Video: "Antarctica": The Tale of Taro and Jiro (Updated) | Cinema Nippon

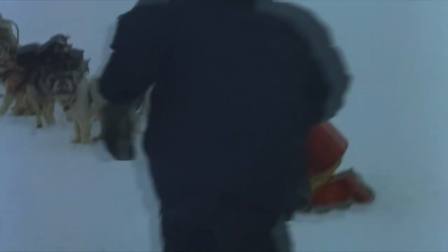In short, the adversity presented by the environment allows the dogs and the men to grow closer, which in turn makes their parting that much more heart-wrenching.
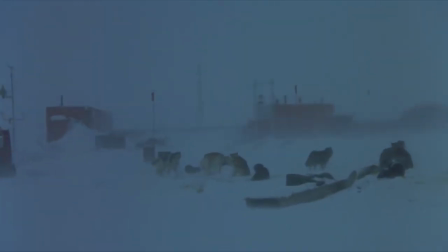The first half hour of the film doesn't provide much in the way of story, and instead exists as a prelude to the film proper, where we grow to understand how the men and the dogs interact.
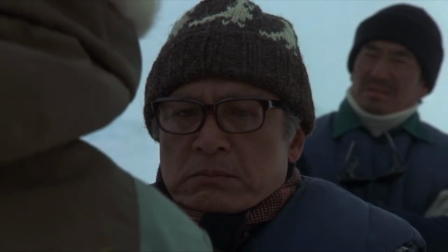Then, when the first proper act comes in and they are separated,
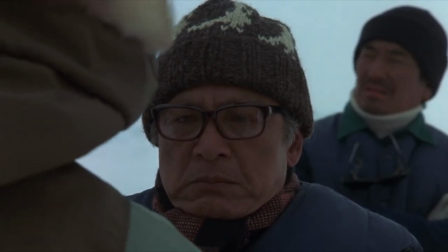we as an audience are primed for the emotional rollercoaster that the two separate storylines present.
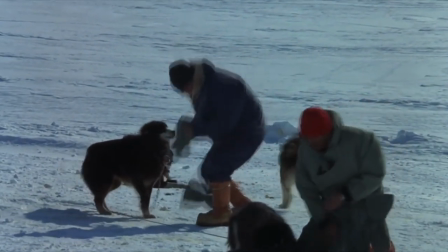We then witness on both sides the emotional and physical endurance that the humans and the dogs exhibit, both in Antarctica and Japan.
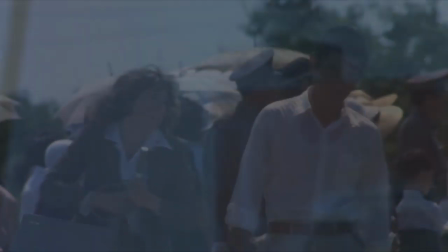This strength is born of the bond between the two and the need to persevere in the hope of seeing one another again.
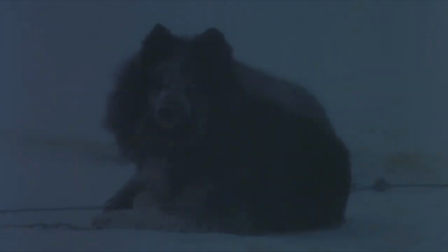And this is the true beauty of Antarctica.
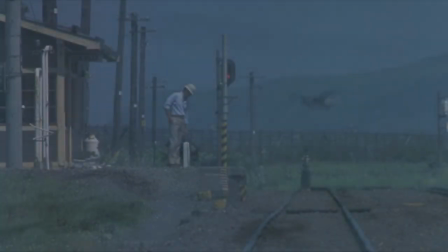That a true story of such strength is used to show us, no matter what we're going through, there's always a reason to keep going. Following Antarctica, Kuriyoshi Kurahara didn't take part in that many more film productions.
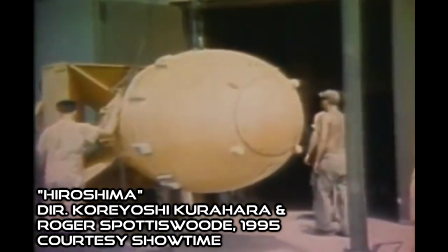His final effort was the 1995 TV movie Kiroshima, which Kurahara co-directed with Roger Spottiswood.
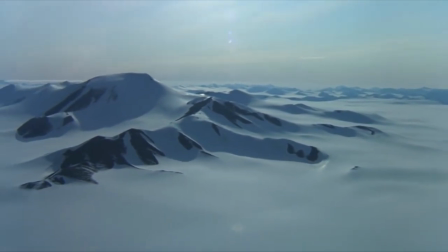While Antarctica may not detail the youthful, brash nature of the Japanese New Wave that Kurahara helped to define several decades before,
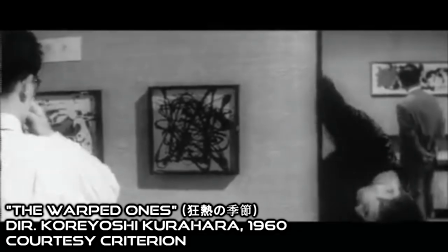it remains a significant film nonetheless due to its box office success and its influence.
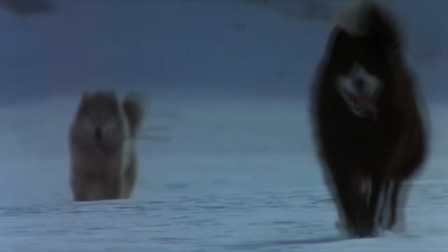Not only did it popularize the Sakalene husky as a breed for a time within the country, and retained its position as the highest-grossing domestic film until 1997, when Princess Mononoke dethroned it.
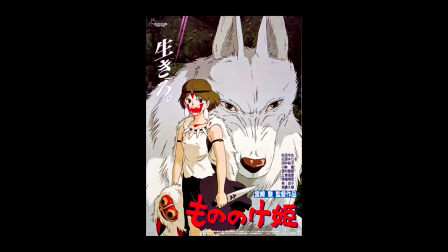Antarctica also garnered international attention,
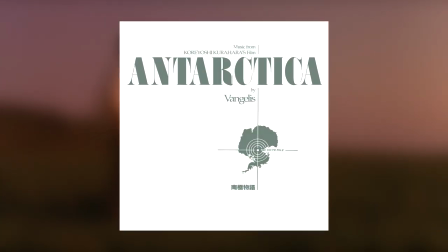due to both Evangelist's notable soundtrack and the 2006 pseudo-remake by Disney, Eight Below,
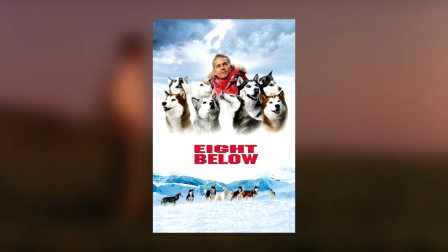which is credited partially to Kurohara.
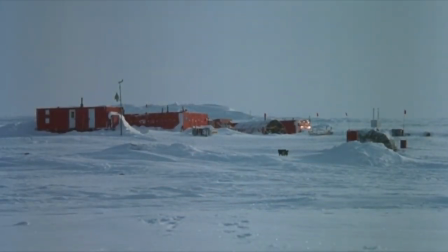Unfortunately, the film might be remembered for its box office success, but it has failed to see any sort of major respect in the West.
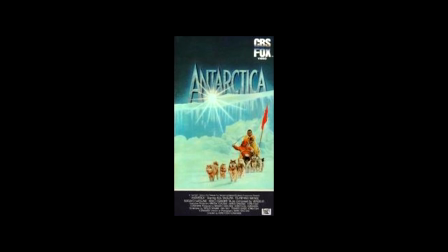While Antarctica had a VHS release over here in the 1980s, it has since fallen largely into obscurity.
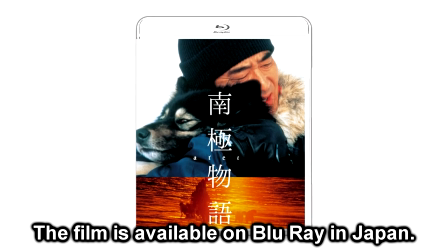This could be in part due to the American Humane Association deeming the film unacceptable due to two scenes of the dogs hunting being questionable.
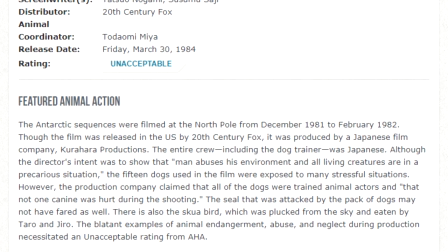The AHA doesn't seem to have taken issue with any scenes involving the dogs acting injured,
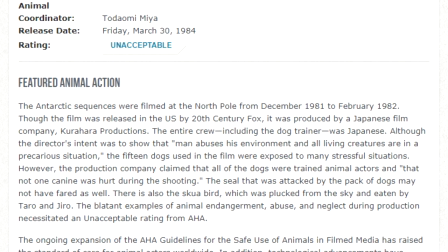excepting Kurahata's explanation that anesthetic was administered for these portions.
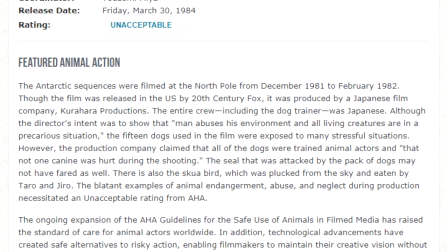Instead, they questioned whether a seal, which is seen being attacked, and a skua, which is seen being eaten,
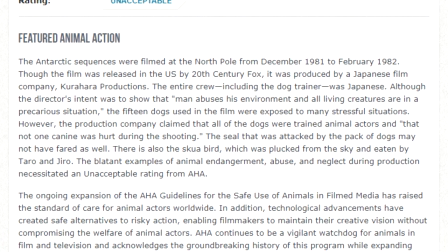were attacked or killed by the filmmakers, as no record of humane practices in filming these scenes seems to exist.
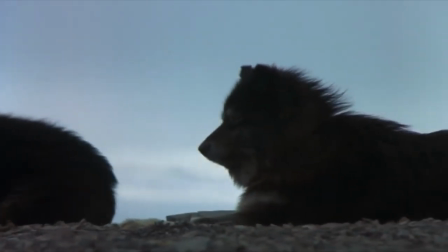Whatever the reason for this obscurity in the West, and even if the tale of Taro, Jiro, and the JARE has slowly passed into history,
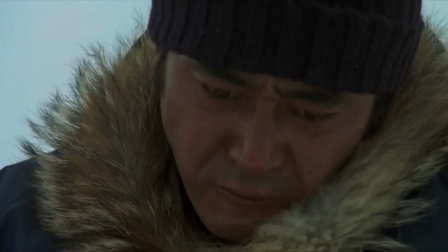Antarctica is a notable picture for Japanese film study for a number of different reasons. It was the highest grossing film in the nation for nearly 15 years.
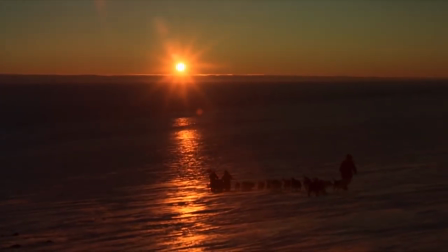It's the story of triumph both in front of and behind the camera, and it can help us learn about the odd career of one of Japan's loose canon directors of two decades prior.
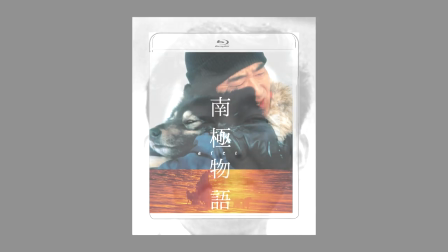The film is available on Blu-ray in Japan, and fan subtitles are readily available in English.
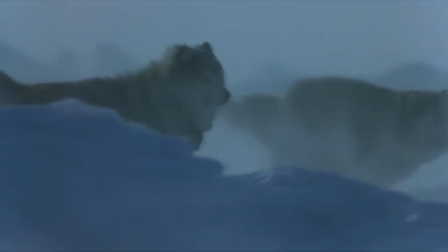Check this one out for the stunning photography, the convincing special effects, the memorable 80s synth soundtrack,
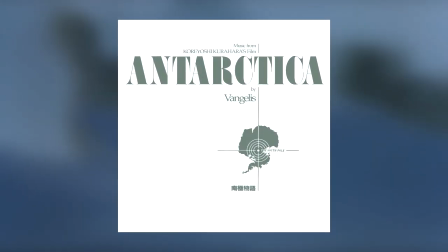at the very least check out the soundtrack which is easily available in the West, And for the heartstring-tugging true story on display.
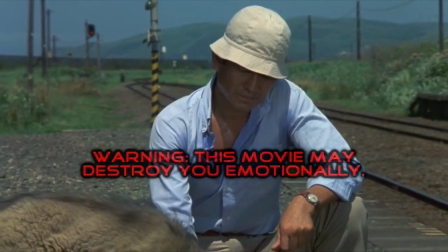Once more, we would like to thank Manuel Smith for recommending we cover something by Koreyoshi Kurahara.
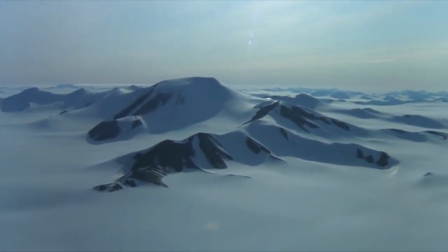We get the feeling that given Kurahara's memory as a New Wave director, this might not have been the period about which Manuel wanted to hear.
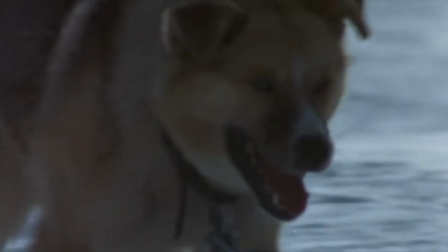If that's the case, then don't fear, because in the course of researching this episode,
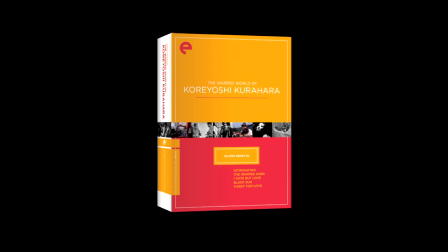we also picked up Criterion's collection of five of Kurahara's earlier New Wave works, some of which we'll certainly be getting to later.